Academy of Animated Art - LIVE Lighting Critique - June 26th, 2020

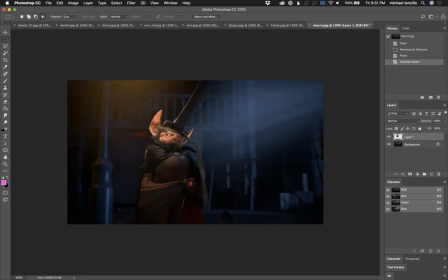I love, this is really nice stuff, guys. It's a really nice job of using this volumetric light to lead our eye to the character without allowing it to go over top of him. And that kind of, this is what I'm talking about. It kind of lifts the black points, the backgrounds, and allows his black points to stand out forward.
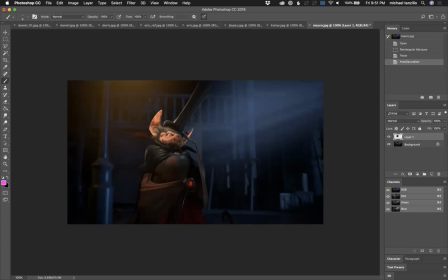So really great job there. And then I would almost try and creep some more of this light, this warm light onto his nose.
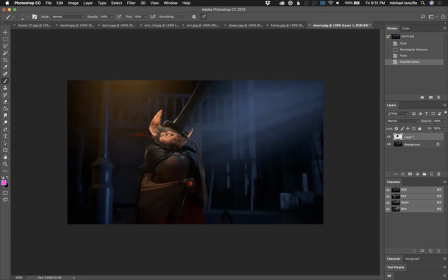And then, yeah, I would start with that. And then maybe just like a little bit more shaping on the hat up in there too. Some more key light kind of hitting and wrapping around there. But yeah, overall, great job. Kislay.
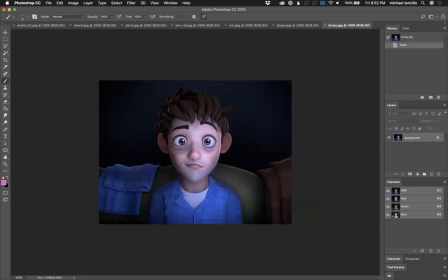So I think this is great. I think you did a really nice job. This is a really beautiful character. I think I would love to have this for the asset library. I think this is a pretty ideal human character. So really great job with that. I don't know if you sculpted him.
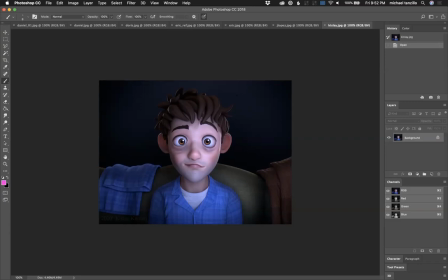Let me know in the comments if you did. I would love to know more about this guy. The things that I would really, and I remember you saying in your post that you were struggling with this,
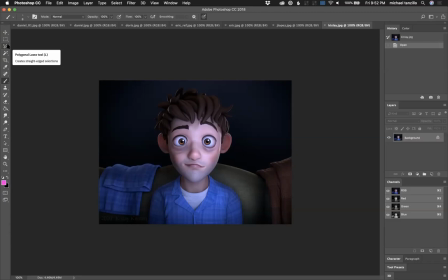and it's hard. Like TV, like frontal TV light is hard. The way that I've always done it is, and I learned this from live action sets, is that when they're lighting TV, they usually use a smaller light source, like a spotlight, and then they'll always favor it to one side or the other.
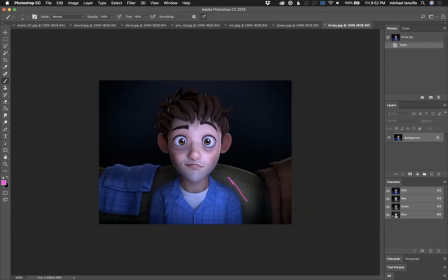And it looks like you're favoring it just slightly to this side. And I think that's smart. Now, the areas that I think that you can improve upon are just some subtle things. Like number one is this pair of pants here.
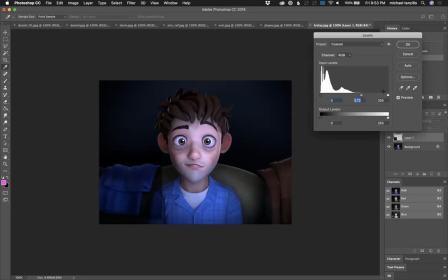I think you can actually go darker and lose some of the saturation on them. Just because it, like, visually, it starts to feel like a continuation of his body.
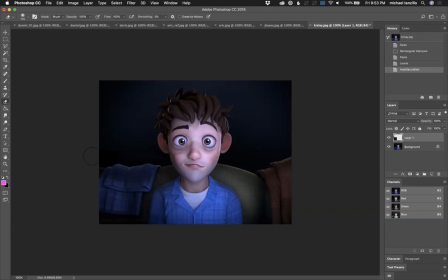I know that sounds dumb, but just by putting them in a little bit more shadow there, it allows them to fall back into space a little bit more and allows us to remain focused on him. The other thing that I would like to see you do is to get a reflection of a television screen in his eyes.
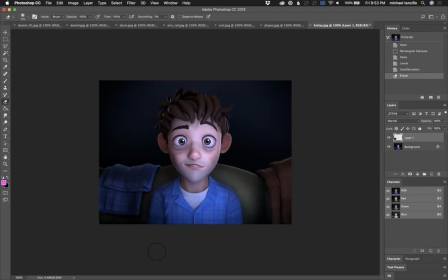The position of his eye dings is perfect. I think that you have an opportunity here to not be like a perfect circle and actually make like a little TV screen. If you want some reference, Cloudy with a Chance of Meatballs has a lot of TV reference in the eyes when he's looking at his screen.
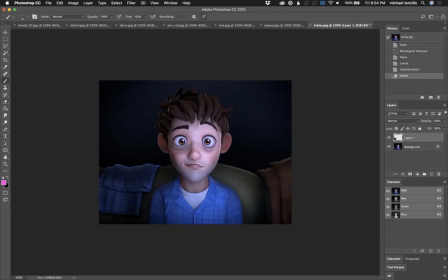But I love, there's a lot of things I like about this. I love the subtle rim lights you're getting on his hair. I love the shaping up into his face, like the way that there's slightly darker values leading up into here. I think that's looking really great. His overall expression, everything about the structure of this scene is looking really, really great.
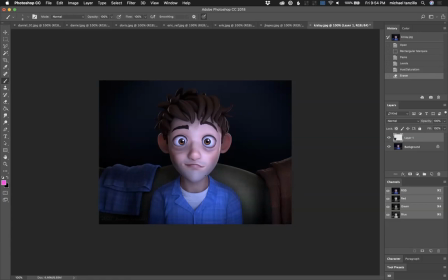And yeah, I think you should be proud of this one. I think this is a great one.
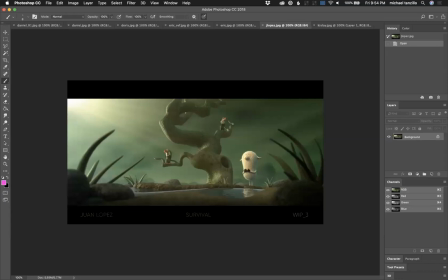Mr. Lopez, loving it. It's looking great. I think that we can make the tree a little bit more contrasty to get it to pop off. And the only other note that I would give you at this point is to just make the water a little greener to match the environment.
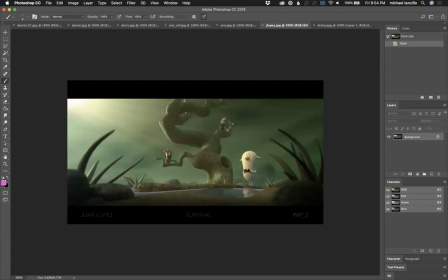Because again, water isn't blue. It's only blue because it reflects a blue sky. And in this case, it would just kind of reflect the environment a little bit more. So I would just shift it a little bit more green. And that's the only real adjustment I would make. I think you're doing a really great job. Love the values on the characters. Love the value on the sheep.
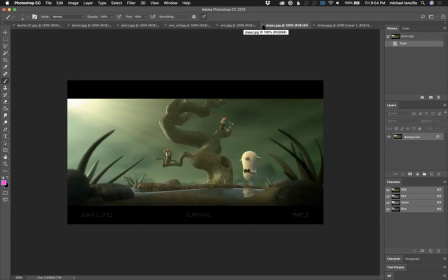It's a fun shot. It's a really fun shot you got going. All right.
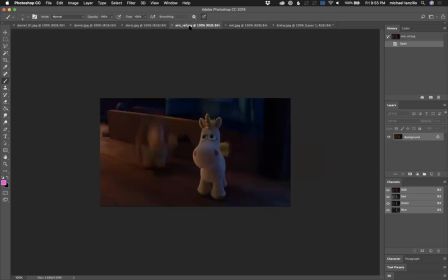Oh, Eric. Yes. Okay. Eric, anyone for our lighting students, make sure you're posting. So we've got, I know it's confusing and I apologize for this. We've got our lighting community,
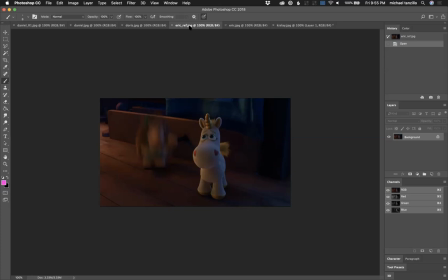which is for public, anyone can join it, but the lighting students is for anyone who's enrolled in our lighting for animation bundle. And for those guys, I do daily critiques.